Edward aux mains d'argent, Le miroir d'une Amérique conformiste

Bonjour et bienvenue dans cette nouvelle analyse du Cinématographeur. Je suis Victor Norek, et aujourd'hui nous allons nous pencher sur la façon dont Tim Burton dresse un portrait acerbe de la société américaine du début des années 90, à travers la mise en scène de son remake à peine caché de Frankenstein, Édouard aux mains d'argent.
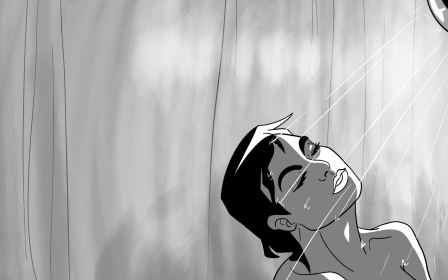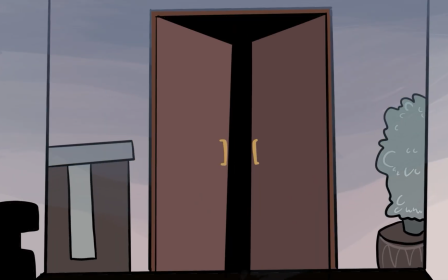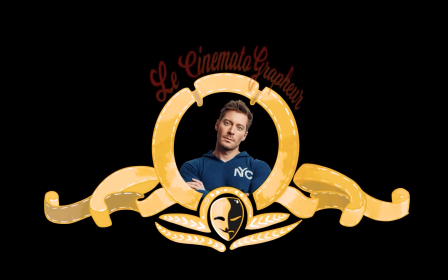On parle souvent des films de Tim Burton comme d'une esthétique, l'esthétique burtonienne,
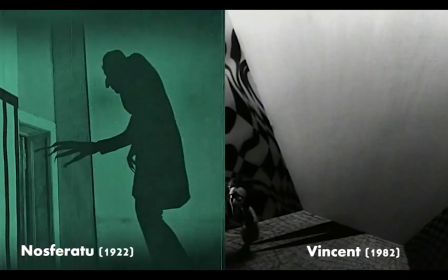(0:41)
très empruntée aux films expressionnistes allemands des années 20, avec cette déformation des ombres, des lignes et de l'espace. Mais est-ce qu'une esthétique, ça peut aller plus loin que juste une patte visuelle? Est-ce qu'on peut dire des choses, avoir un propos artistique, aller au-delà du « Oh, c'est joli quand même, hein !» juste avec une esthétique? La réponse est évidemment oui, et c'est ce qu'on va décortiquer ensemble pendant cet épisode. Alors, pour gagner en efficacité, comme l'intrigue est assez simple et que j'espère tout le monde a vu le film, je vais pas faire de résumé. Mais par contre, je vais le spoiler à fond. Donc courez voir ce petit bijou si vous l'avez pas encore vu. Attention, c'est parti!
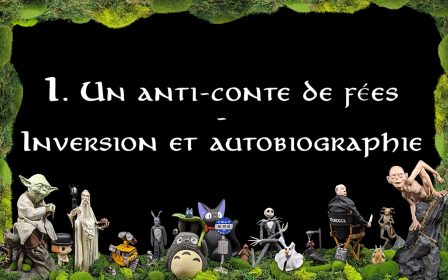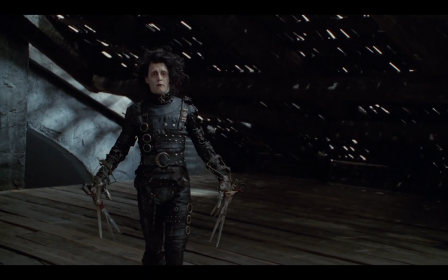(1:21)
À l'image de son héros en noir et blanc, qui vit sur une colline en hauteur, dans la tour d'un château,
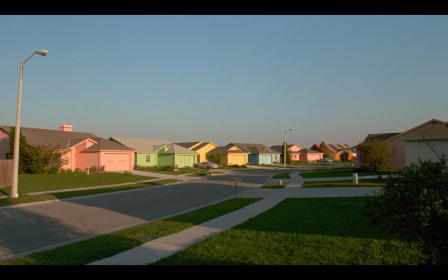(1:26)
face à la banlieue américaine hyper colorée en contrebas, tout le film va travailler sur la figure de l'inversion, de la dualité. Édouard aux mains d'argent est ainsi construit comme un anti-conte de fées, où c'est pas la princesse qui est enfermée dans le donjon, mais bien le monstre.
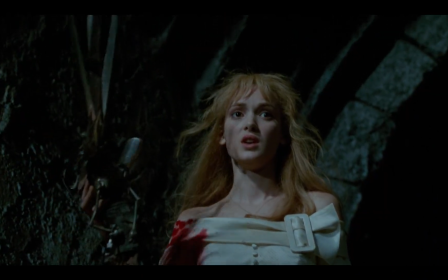(1:41)
Un monstre qui sera finalement sauvé par cette princesse, qui prend alors la place du prince charmant,
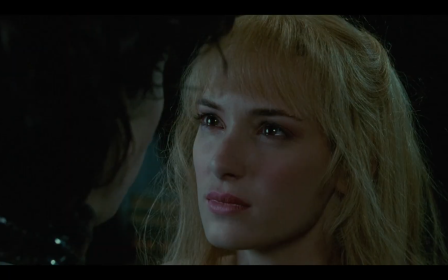(1:46)
dans une fin hyper nostalgique, où les deux protagonistes ne finissent pas ensemble.
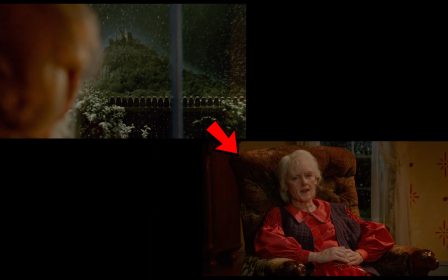(1:51)
Mais entre le début et la fin du film, rien n'a finalement changé.
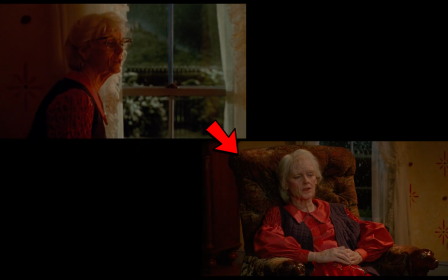(1:55)
Dans une boucle éternelle, une critique violente d'un pays centré sur lui-même, littéralement égocentré, qui ne tourne qu'autour de lui-même,
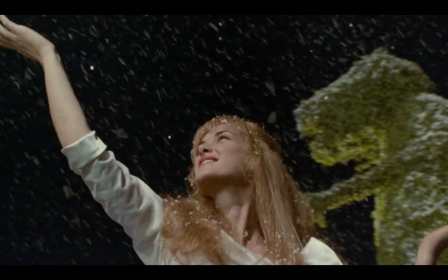(2:03)
comme Kim qui danse et continue de danser sous la neige, et qui devient finalement cette statue qui danse,
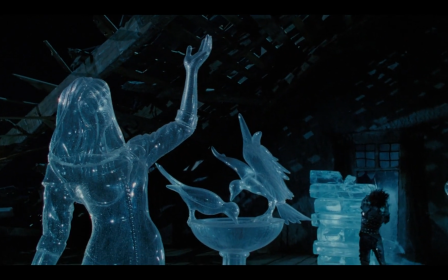(2:10)
glacée dans le temps, gelée dans ce mouvement éternel.
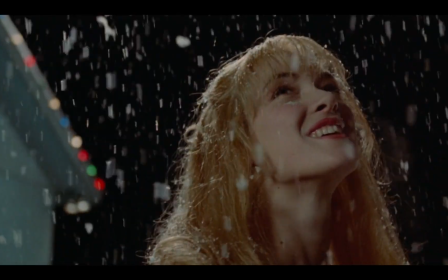(2:18)
Un faux happy end, où cette neige faussement naïve et romantique n'est pas du tout de
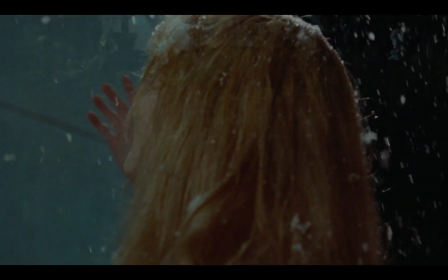(2:23)
la neige, mais en fait la projection de flocons par Edward qui sculpte ces statues.
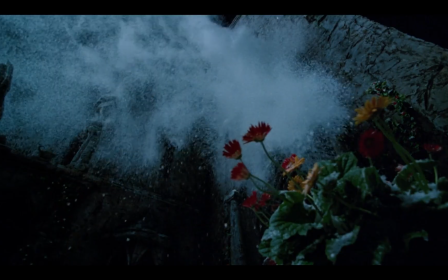(2:28)
Cette neige est en fait le résidu artificiel de la glaciation totale du personnage de Kim.
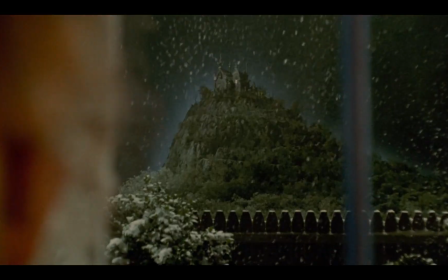(2:33)
Elle a perdu son plus grand amour dans sa jeunesse, et elle se retrouve enfermée derrière sa vitre dans une vie de conformisme glaçante. Cette neige est donc le produit de la révélation par Edward de forme humaine à l'intérieur de blocs de glace.
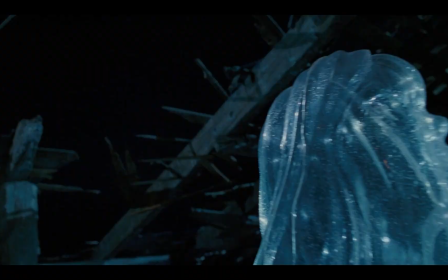(2:47)
C'est la façon dont il voit l'humanité, des statues frigides à forme humaine. Et ça, c'est une idée que Burton développe avant même le premier plan, où le logo de la Fox est enseveli sous cette neige,
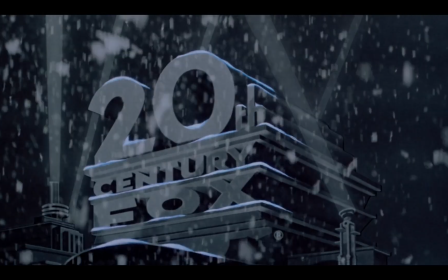(2:59)
cette glaciation qui sclérose la société américaine, mais également l'industrie du cinéma elle-même, comme on va le voir après. On a donc une opposition de ces deux univers, mais que Burton va faire se rejoindre le temps du film. Mais en faisant ça, il dépeint un univers où personne n'est finalement à sa place dans le milieu de l'autre,
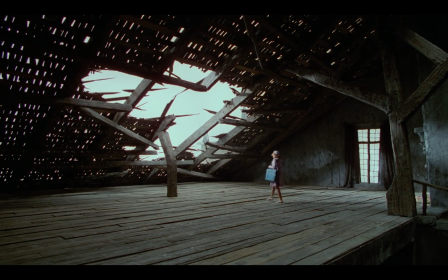(3:17)
comme Peg, qui est miniaturisée par la mise en scène toute petite dans le château d'Edward,
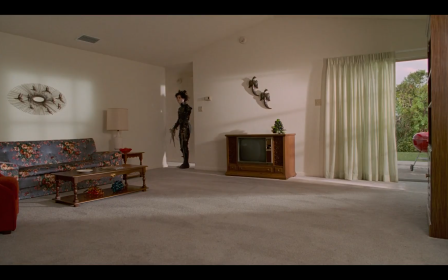(3:22)
où elle n'a pas sa place. Autant qu'Edward n'est pas à sa place chez elle, où il est minuscule dans cet immense salon.
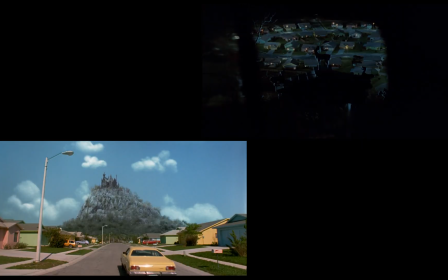(3:28)
Et cette inversion visuelle du film, noir et blanc couleur, haut, bas, solitude, multiplicité, travaille également son sujet, qui est donc une relecture de la figure du monstre, et tout particulièrement celle de Frankenstein, en lui empruntant tout d'abord son univers gothique, Frankenstein étant l'un des parangons de la littérature gothique anglaise. Mais ici, contrairement aux monstres gothiques dont il s'inspire, Dracula, Frankenstein, Dr. Jekyll et Mr. Hyde,
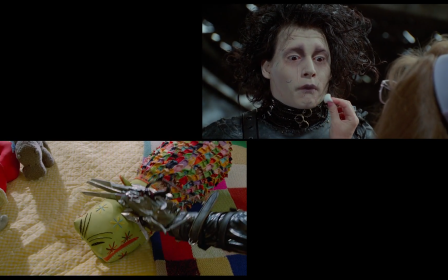(3:54)
la créature est douce comme un agneau, un véritable enfant qui n'a jamais grandi, et qui va subir les assauts des véritables monstres de ce monde, la middle class américaine.